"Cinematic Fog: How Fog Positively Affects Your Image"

Welcome back to the Filmmakers Blog. My name is Kevin, and thank you for tuning in to another episode of Filmmakers Friday. In this week's episode, we are not only talking about stuff, but we are going to shoot some stuff and see some stuff. It's going to be great. In this video, we are going to be talking about how fog, I almost forgot what I was talking about, how fog can have a positive effect on your image. Fog is just one very common type of media that can be placed into your image to make your image more interesting.
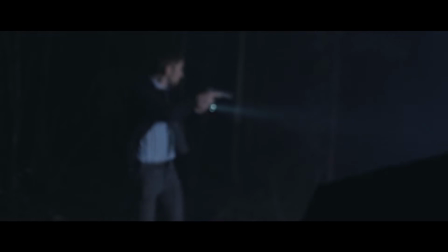51s
Media is just any particle or substance that can be inserted into the frame, such as fog, haze, dirt, smoke, anything else you could really think of in that sense. Oh, dust. All of that is considered media. And now why it's so great to have media in your images is because it makes it more interesting. Because light will reflect off of those particle substances and do some very cool stuff. And some cool things that fog does to your image is that it makes your lights appear brighter and it allows your light beams to travel farther. And so we're gonna take a look on how that happens using some test footage. So let's go ahead and get into it.
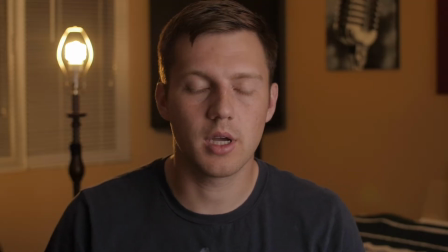90s
Now don't mind my non-auditory babbling, this is the control image.
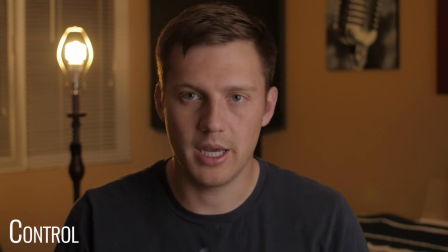96s
But before we start adding fog, let's take a look at our setup.
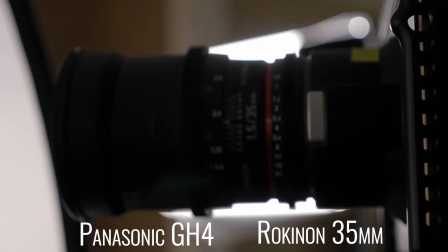100s
I'm using my Panasonic GH4 with a 35mm Rokinon lens.
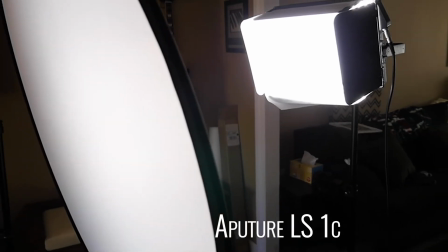105s
My key is an Aperture LS1 shooting through some tracing paper and the diffusion interior of a 5-tool reflector.
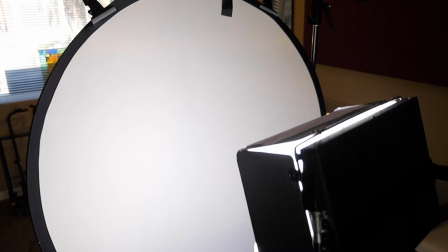112s
There is no fill and the key is also being used as a backlight.
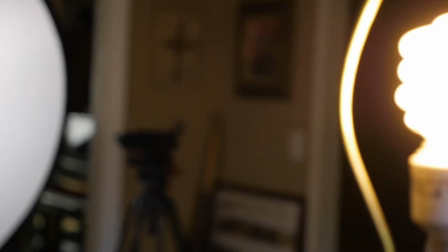117s
Behind me I have a practical and I removed the shade of the lamp so that it's more powerful, giving me that glossy glowy rim on the side of my head.
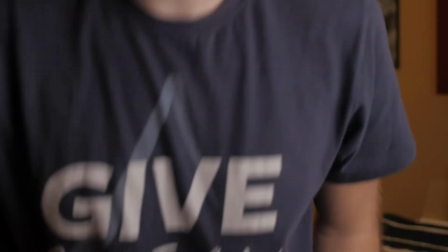126s
Back to the image, like I said, this is the control. These images are also ungraded and straight out of the camera.
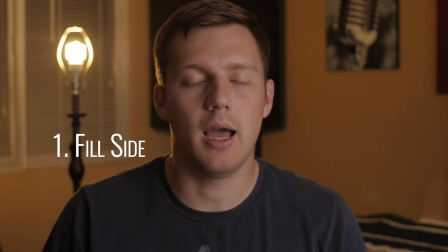133s
I want you to focus on three things: the fill side of my face, the practical behind me, and the black sound panel behind me.
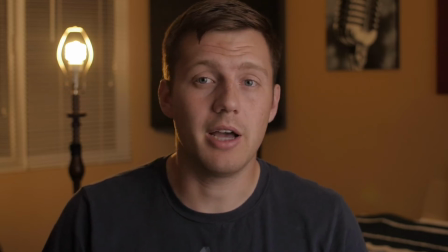141s
And that goes for all black areas of my image.
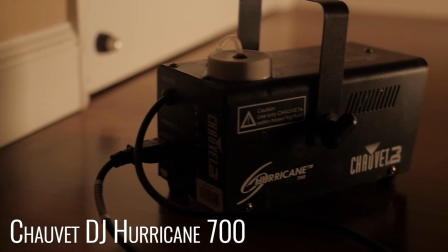144s
The fog machine I am using is a cheap and trusty low-budget workhorse that has been with me since 2015,
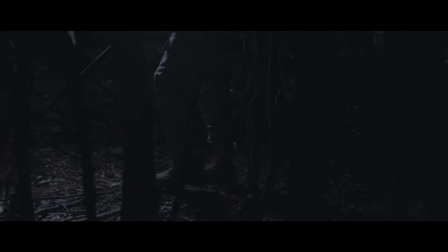152s
brought me through my first two films, Shatterhouse and The Hunted, brought me through Jacked,
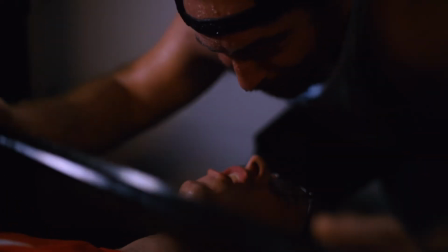158s
and just recently this YouTube video. So it's been used quite a lot.
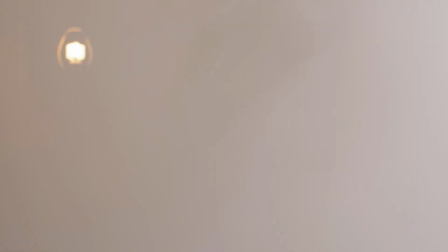164s
Anyway, let's roll in the fog. All right, so now we have a crap ton of fog, like more than enough to feel like you're getting lung cancer.
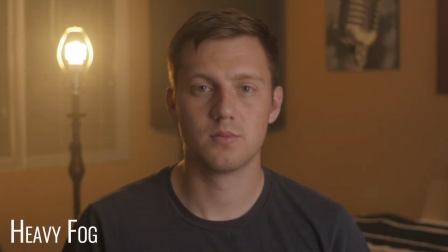173s
And this is an extreme scenario, and there are not many times where you would have this much fog in an image for one of your films. And if you do, it's probably a horror film.
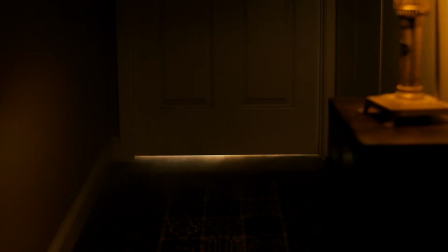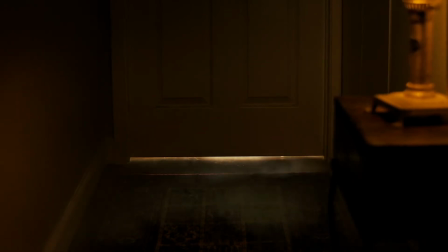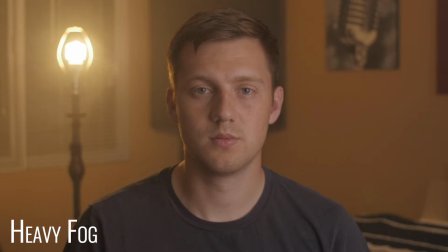195s
All right, well, let's get this beat back and return to fog. But let's take a look at our three areas and how the fog affected them.
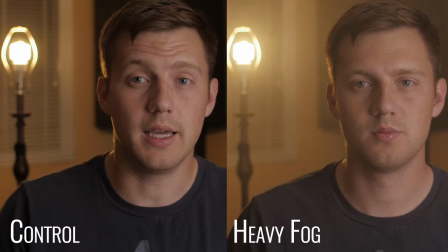204s
The fill side of my face is illuminated compared to the control. You can see that in this side by side, it is much brighter.
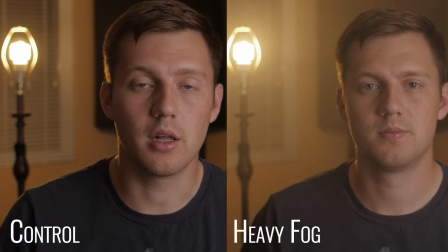211s
The practical not only looks brighter, but the original small light cast, or the halation of the light, has grown and exceeded the control.
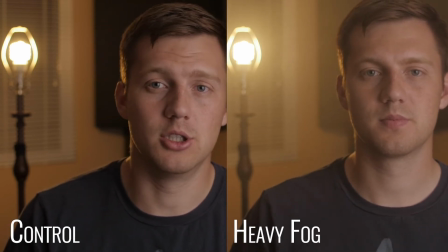220s
And lastly, let's take a look at that black sound panel in the back. And you can see in our fogged image, the blacks are not black at all. It's like we lowered the contrast of the image completely. Now, are you surprised or are you not?
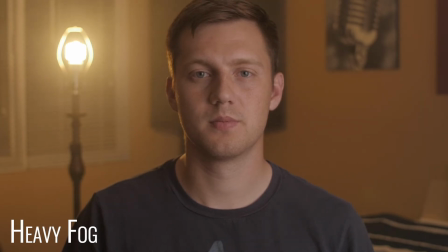236s
Fog does come out as a white particle substance,
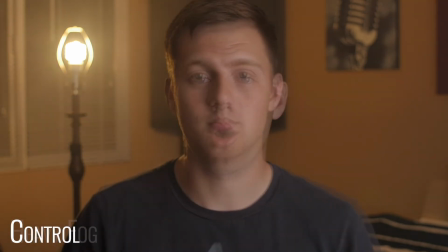240s
so it wouldn't be a stretch to realize that with white in front of the lens,
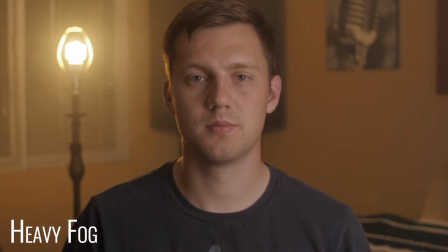246s
the blacks in the image would be lifted, the fill side of my face would be lifted,
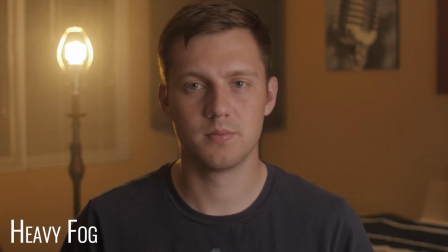251s
and since it is a particle substance, it would also not be a stretch to see that the lights, like the practical in the background, are reflecting off of these white particles in the air and creating a larger cast of light.